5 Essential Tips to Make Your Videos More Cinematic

We all want our footage to have that big budget cinematic look, but achieving that Hollywood feel doesn't happen by accident. You need to be intentional and in control of your images. Here are five essential tips to make your footage look more professional and cinematic.
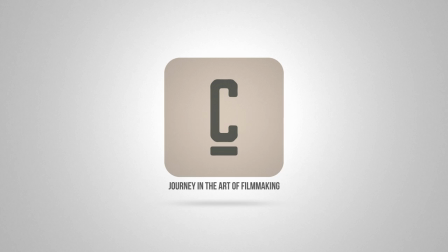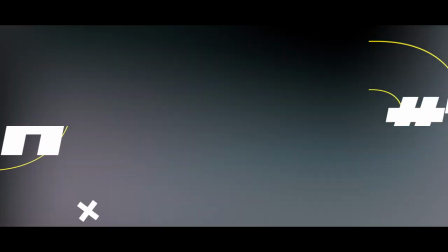0:20 Nothing screams amateur like a wide depth of field where everything is in focus.
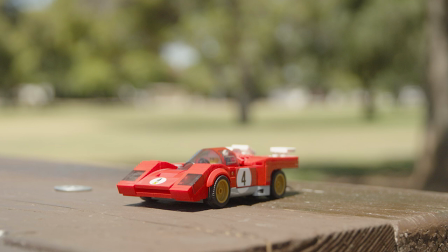0:24 A shallow depth of field where only a specific part of the image is sharp is visually appealing and it also directs your viewer's attention. You can use this technique to focus on a person's reaction or in a crime scene, for example, sharply focus on the weapon while keeping the rest of the scene soft, guiding your viewer's eyes directly where you want them.
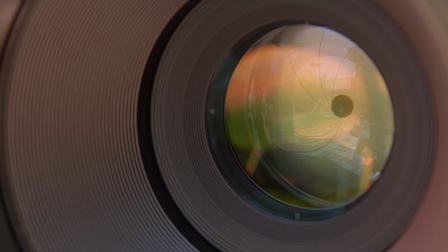0:45 To achieve a shallow depth of field, set your aperture to be wide open. The wider the aperture, the shallower the depth of field.
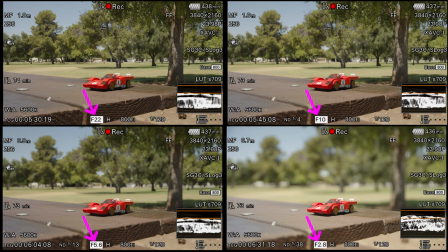0:52 Faster lenses, such as an f1.3 or an f1.8, are ideal for this.
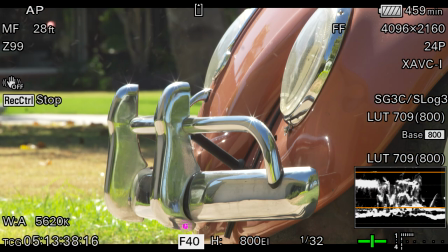0:57 If you have a slower lens, you can still create a shallow depth of field by getting close to the subject or zooming in as much as possible with the telephoto lens.
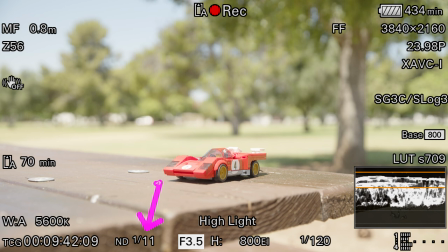1:06 Now don't forget to adjust your other settings to maintain the proper exposure. Few things are as distracting to viewers as shaky on-control shots. Even when shooting handheld, camera movement should be smooth and subtle. Any movement should serve a purpose and remain unnoticed, even in chaotic scenes like fights or chase where handheld might add a sense or realism, the movement should not pull the viewers out of the story. Think of camera movement as guiding your audience on a journey.
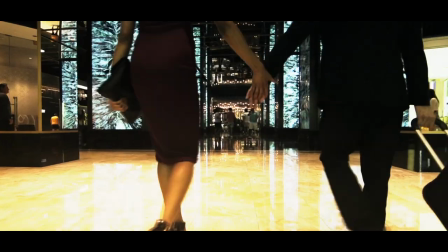1:36 You're saying, follow me, I have something to show you. Make sure that at the end of the movement, you reward them with something worthwhile.
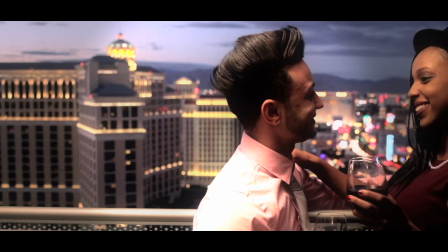1:44 Use tools like gimbals, sliders, jibs, and easy rigs to help you keep your shot stable. If you can't achieve smooth movement, it's better to leave the camera stationary than to risk shaky footage. Good composition can transform your footage from ordinary to cinematic.
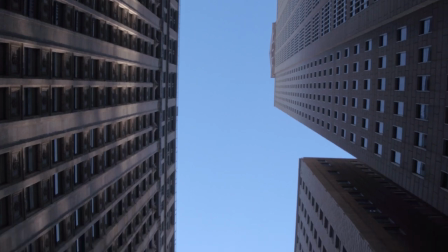2:01 One way to engage your audience is by showing them a familiar subject from an unexpected angle.
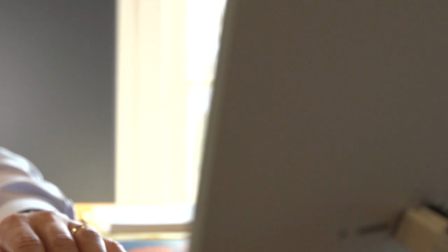2:07 Instead of defaulting to eye level, challenge yourself to find interesting perspective,
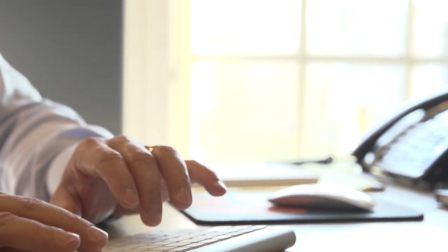2:12 whether it's from a low or a high angle, and include foreground elements to create depth.
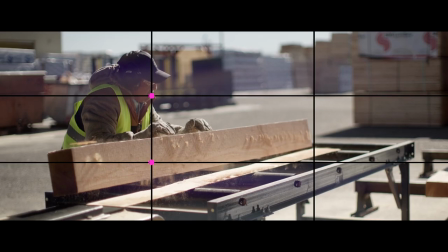2:17 Learn and apply composition techniques like the rule of thirds or symmetry, leading lines, and vanishing points.
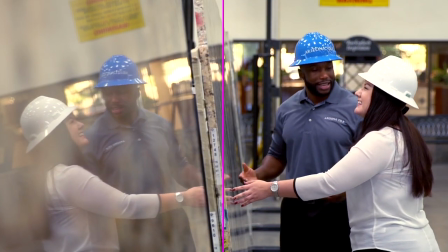2:23 These techniques help create a balanced visually compelling image.
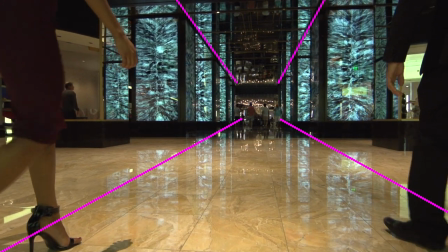2:27 Always take time to carefully frame your shots and avoid the temptation to rush through your composition.
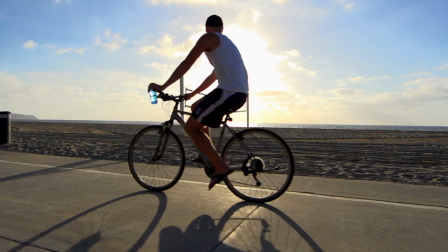2:33 Thoughtful framing will elevate your footage to a more professional level. A flat image lacks depth and often looks low quality. One of the most effective way to add depth and character to your shots is by controlling your contrast ratio.
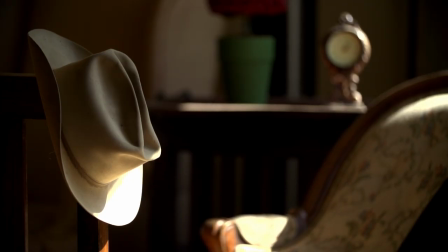2:49 The balance between highlights, mid-tones and shadows. This involves more than just achieving proper exposure.
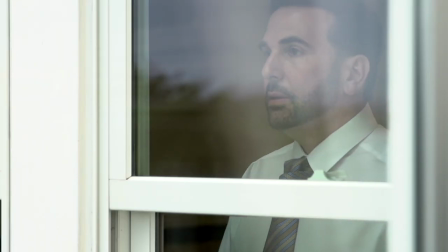2:56 It's about intentionally shaping the light to create the contrast you envision.
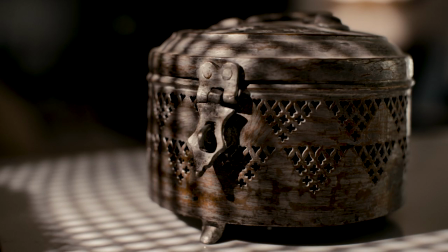3:01 As a filmmaker or even as a one-man band, learning to manipulate light and contrast ratio will take your footage to the next level.
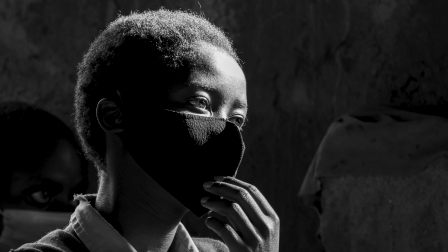3:09 Personally, I like high contrast ratio, like a 5 to 1 or a 6 to 1, which give a more dramatic cinematic feel.
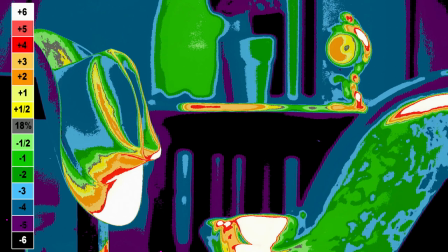3:17 You can use tools like the EL zone system to measure the contrast ratio in your shots, and you can achieve higher contrast by using additional lighting on your subjects. Lastly, color grading is a powerful tool to give your footage a unique and cinematic look.
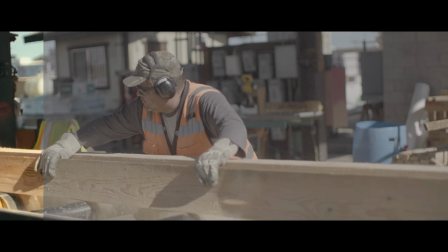3:33 But remember, you can't make a bad shot look incredible just in post-production.
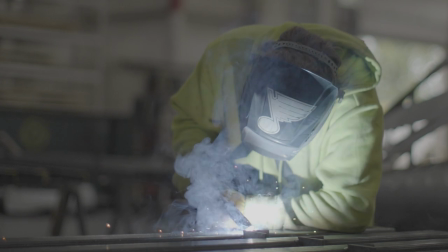3:38 Grading is about enhancing what you've already captured, not fixing mistakes.
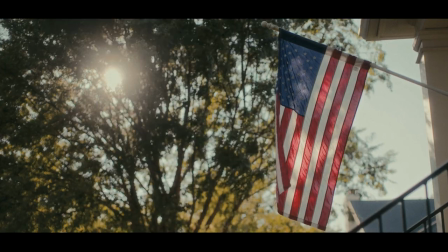3:42 The goal is to amplify your footage, adjusting contrast, saturation and to find the tone that fits the mood of your story.
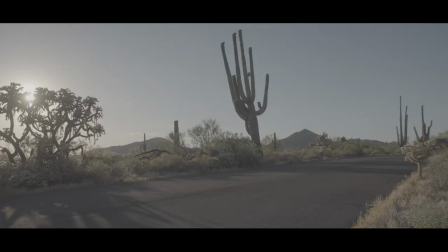3:50 So for example, if you're shooting in a location with strong sunlight, like here in Arizona,
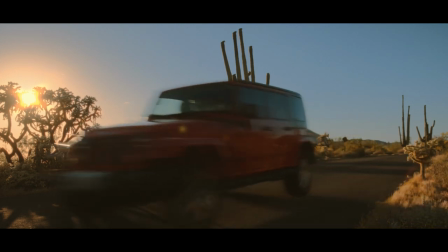3:55 you might want to push the color towards a warm bright tone to emphasize the heat and brightness. Always make sure your grading choices complement the overall feel of your project.